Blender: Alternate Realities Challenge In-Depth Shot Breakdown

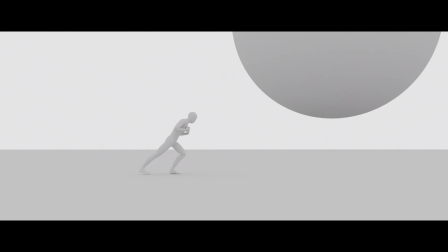If you're here, you probably already know something about the Alternate Realities Render Challenge.
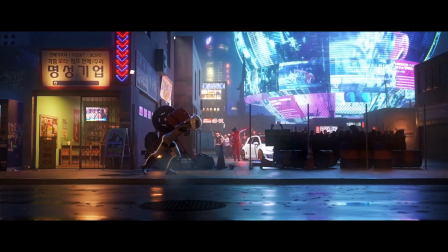If you don't know what I'm talking about, everyone participating in the challenge was given a template project file for the 3D software of their choice that looked like this.
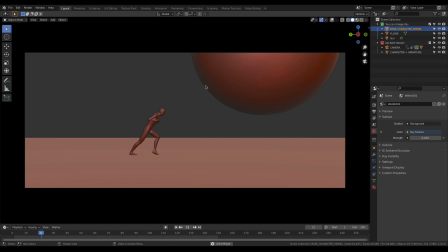The scene has to contain the sphere or circle element and a character linked to the provided motion capture data.
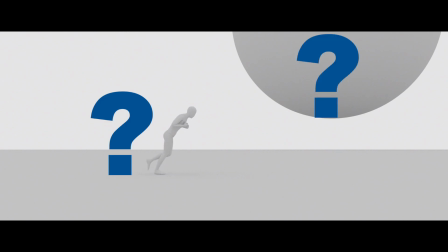So the main questions were what to do with the character, what to do with the sphere, and how to link it all together into one cohesive story.
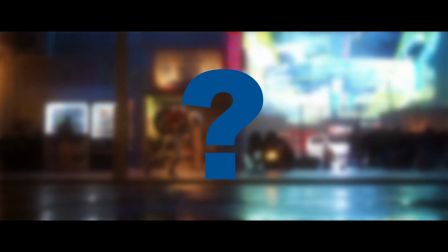I wanted to come up with something unique to do with the sphere that wasn't a planet,
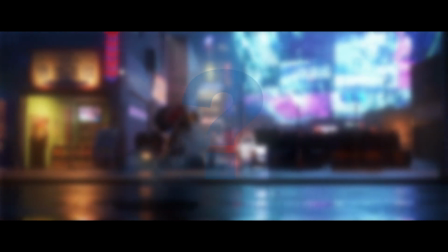space station, or empty void, and I wanted it to fit into the story with the character somehow,
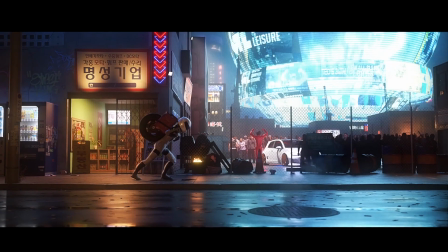instead of just being an unrelated prop in the background. I decided on the spherical hologram billboard because it would fit within an urban, sci-fi,
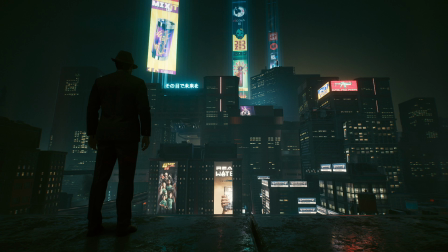not too distant future kind of almost cyberpunk theme that I thought I could pull off at a decent quality within the time limit.
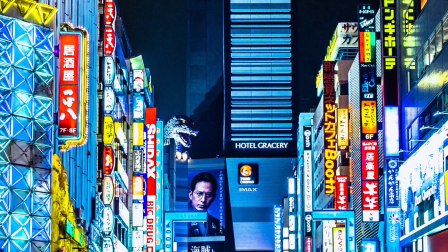In the real world, Tokyo is generally considered to be the most cyberpunk city,
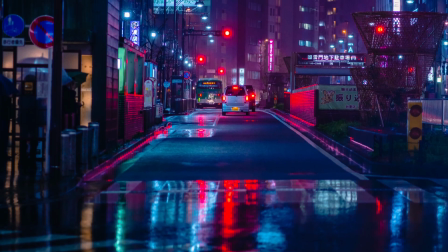which not only inspired the kind of Tokyo Drift racing theme, it also gave me a real-world location to pull reference from.
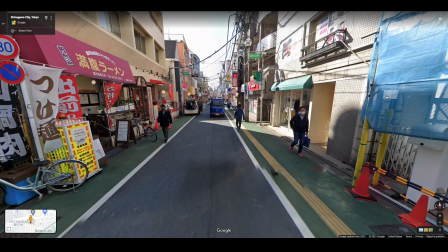I went onto Google Street View and spent some time exploring Tokyo.
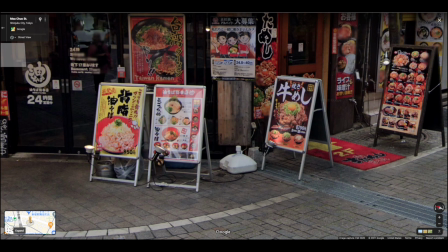When I found an area that I liked, I just wrote down all the details that I could see and saved links to their locations so I could come back later. Now, I don't consider myself to be a very good modeler or animator, so my approach to this scene definitely reflects that. Instead, I relied more on materials, lighting, and compositing. Let me show you what I mean.
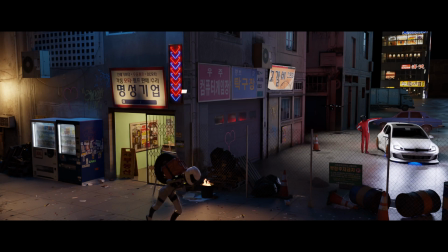For the modeling, I basically just used the Hubert technique of extruding photographs of buildings.
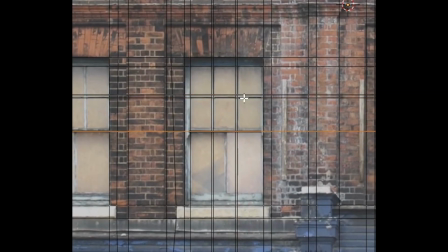If you want to learn how to do that, check out his videos on the subject. I'll put links to those in the description.
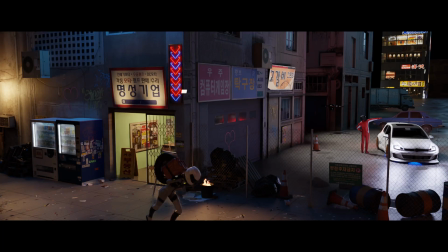And that's basically all the modeling I did, besides these signs, which were super easy, and a few other details.
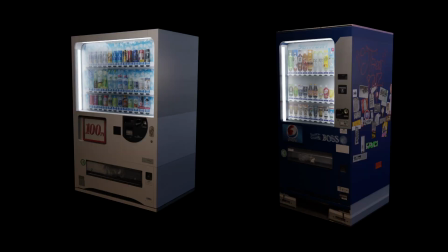Even the vending machines were basically made in the same way as the buildings.
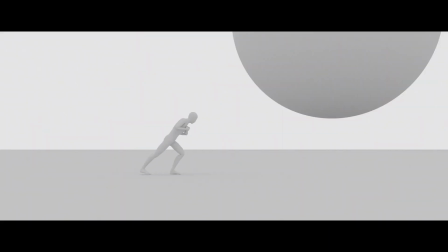I even went so far as to use the provided sphere for the hologram instead of replacing it.
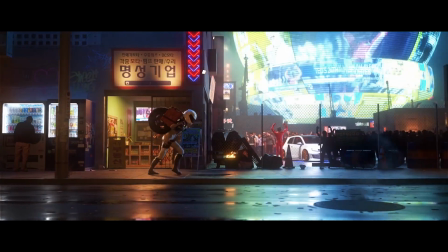Doing that also reduced the risk of being disqualified for having an improperly placed sphere.
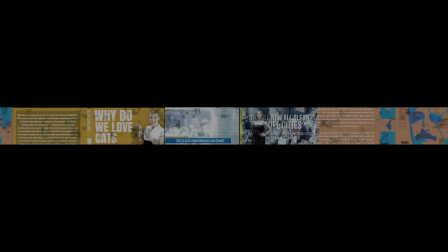The video loop for the sphere was assembled in Adobe After Effects using stock footage,
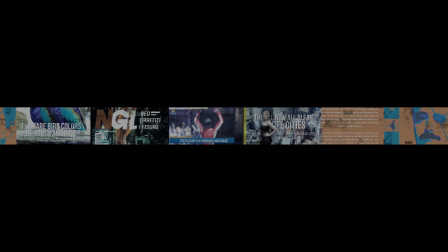graphics, and an alternate angle of my scene from the news camera drone. Creating the alternate camera angle was as simple as making a new camera,
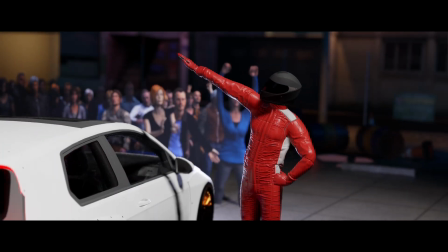moving it to a new location, and after some additional background modeling, rendering the scene.
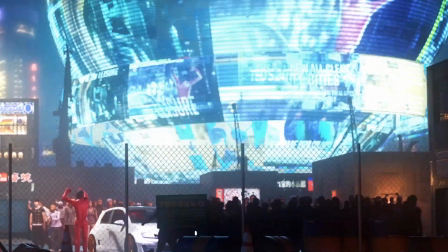The simple UV unwrapping that I did didn't look the greatest, so I added a couple of rings around the sphere with the same video loop applied.
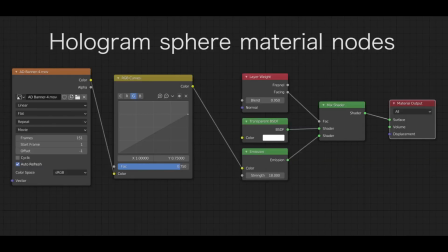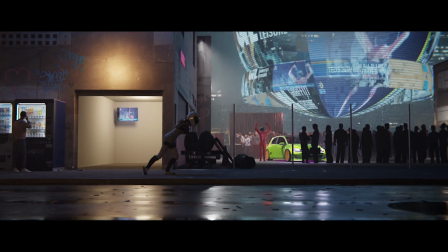As I added more and more detail, I was watching my VRAM usage and render time go up,
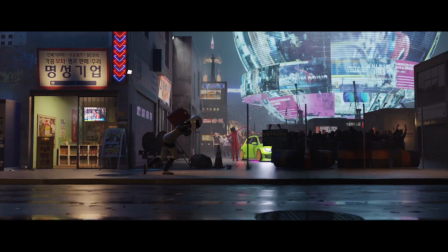and I realized that I had to work on optimizing the scene before adding more detail, otherwise I wouldn't have time to finish rendering by the deadline. This is where things got more interesting for me because I had to experiment with new ways to improve performance.
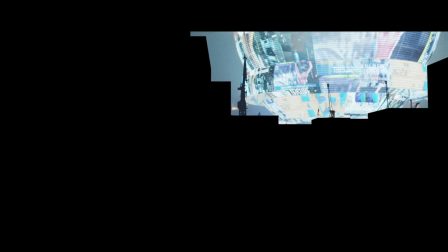I was happy with the background elements, so I decided to split the scene into foreground and background and render them separately.
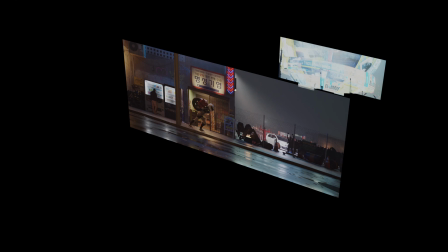That way, I could render the background ahead of time to save render time later.
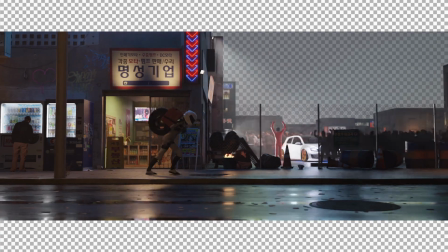But I found that because of the volumetric fog, the foreground still took an inconveniently long time to render,
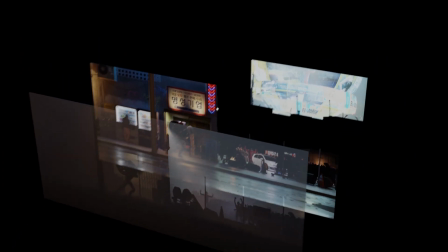so I decided to render the fog separately as well.
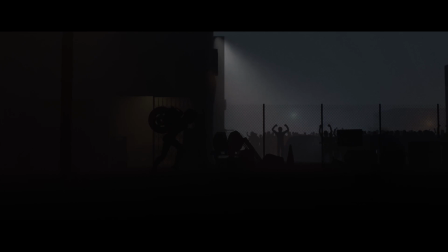This allowed me to continue working on the foreground elements closer to the deadline without having to re-render the fog and background elements.
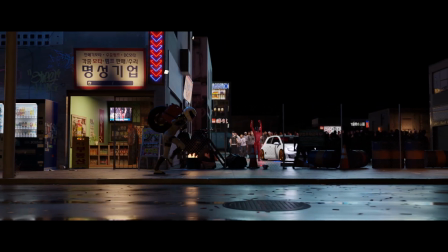Eventually, I decided that the foreground elements were acceptable as is, so I did a final render.
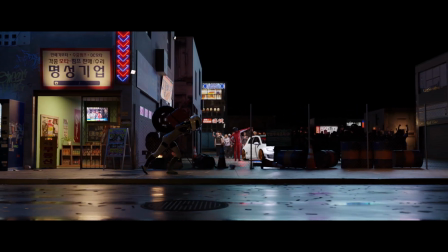However, I still had a few days left before the deadline, and I had a few things that I wanted to improve.
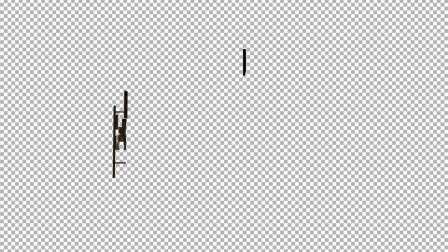So I decided to add more details, render them on alpha, and composite them in later.
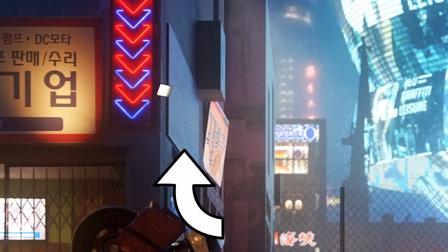Using this method, I was able to improve the sign on the side of the building, the telephone pole, and several of the background buildings.
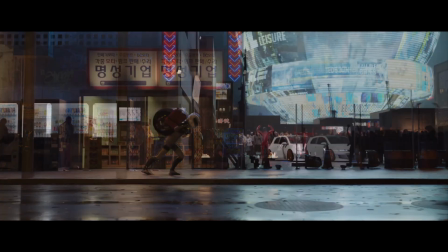Let's talk about the compositing. Besides combining the 3D render layers, I also composited color and bloom effects,
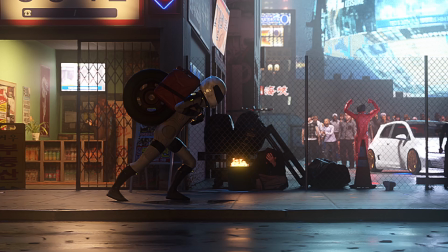a building and rooftop AC units in the background, and an additional lighting pass to add backlight to the character.